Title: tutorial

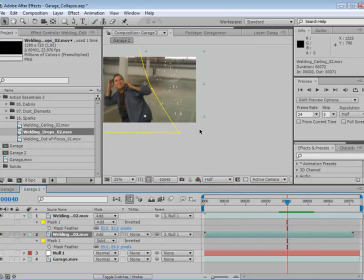4:04 Now the other thing, it looks like our sparks from the ceiling should be a little bit smaller so that they hit down where our sparks are. So we want those to line up somewhat. And that seems to look pretty good. So that's one of the elements. Then we have the welding out of focus.
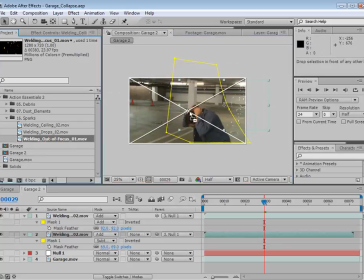4:27 And I told you that these were going to come in handy. And I wasn't kidding. We'll set this to add. And we'll scale this one up. And then we'll parent it to the null.
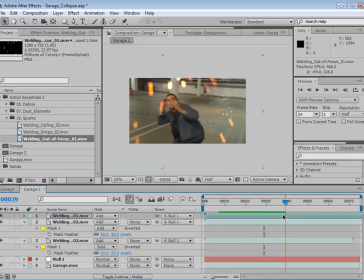4:38 This is basic stuff, really. But look at this. Having those out of focus foreground ones just really makes it look wild. I mean, just that alone could be a great, electrical type of effect. But we've also got tons of debris and dust.
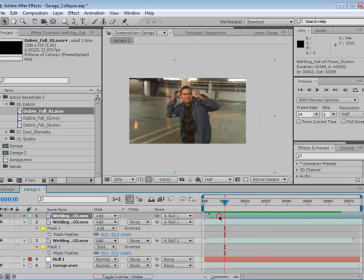4:55 So he hears the rumbling, and we can maybe offset some of these and, feather them in or whatever. But we have some debris falling. So if we look at this is kind of like some wood and some dust.
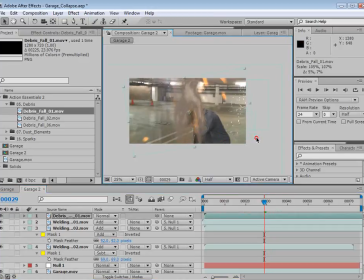5:09 Well, we want to zoom this in, move it over to the side here, parent it to our null, and maybe add a touch of color correction. So we have sort of a greenish tint in our footage, so we'll bring the red channel down a bit there and just try to make that match.
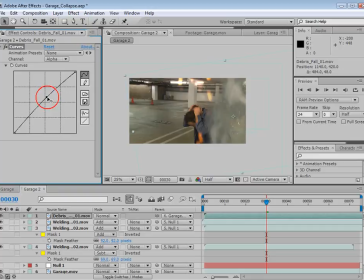Now, the other thing is that many of these elements are filmed in slow motion so that they can be used on a larger scale,
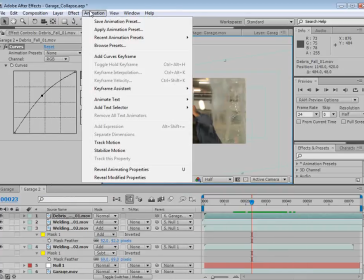5:45 but you may want to go into time stretch and set it
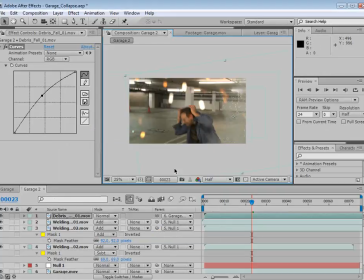5:52 to 50, which will take it to about real time in most cases. And just kind of, play around, see what looks good to you, but the real time will be a little bit better fit in this case so that everything looks like it's falling,
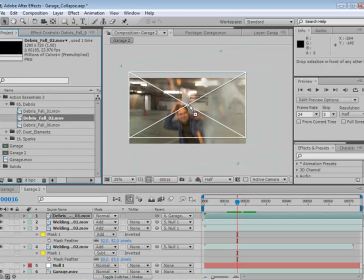6:05 instead of fluttering. And we have some other debris elements here. Same kind of concept.
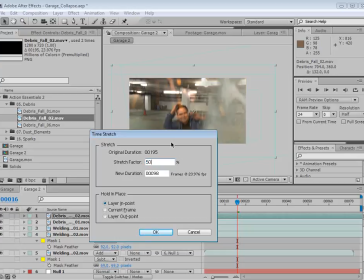6:12 We'll go time stretch to about 50. And, those are some small particles.
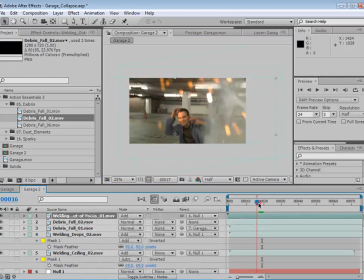6:20 And make sure that our out of focus sparks are on top of everything, because those are closest to the camera. And then we have another debris element that we can just push over to the side.
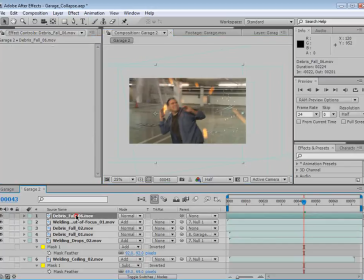6:37 And we probably want to copy those curves and paste them to that element. Well, it looks a little bit different. Let's match that. Okay. And then we'll parent that to our null object. So everything gets parented so that it all flows.
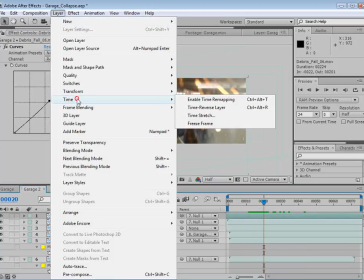6:55 And then also, we'll do that time stretch to 50.
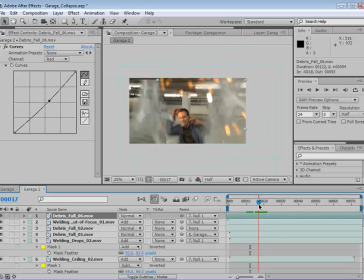7:01 So that all falls down like a crazy disaster movie. And be careful, make sure that you're not seeing any edges if you're not supposed to be.
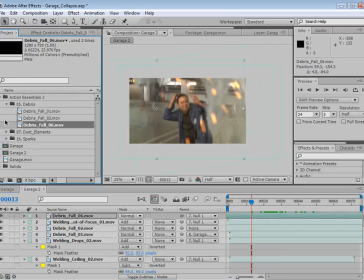7:10 That looks pretty wild. And finally, we have a great dust element,
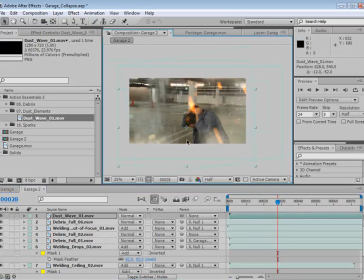7:16 which, after all that stuff hits the ground, it sort of just pops up just a little bit. And we'll parent that to the null object. And that's just a secondary element that you just see in a couple frames. Just gives you,
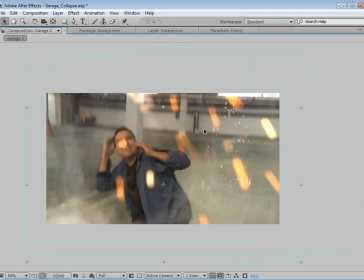7:30 the depth of craziness going on here.
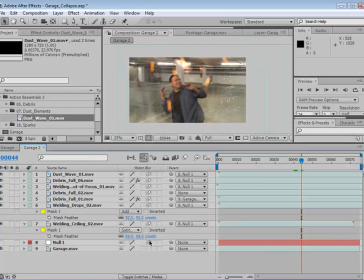7:36 Nice. Now we can also add motion blur. We can turn the switch on and then turn it on for the comp, and that way all of the elements will, blur out based on the movement of the camera.
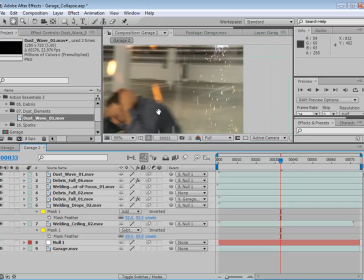7:48 You can see that the sparks here are kind of blurring out, but we'll just shut that off for now for the sake of speed and such.
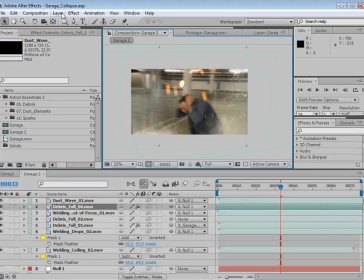7:55 And finally, we can add a quick little adjustment layer,
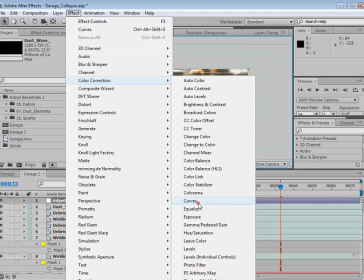7:59 maybe a curves adjustment mixed with a tint effect.
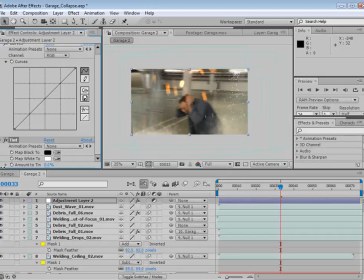8:05 And we'll tint it, just a little bit and add some contrast here with the curves.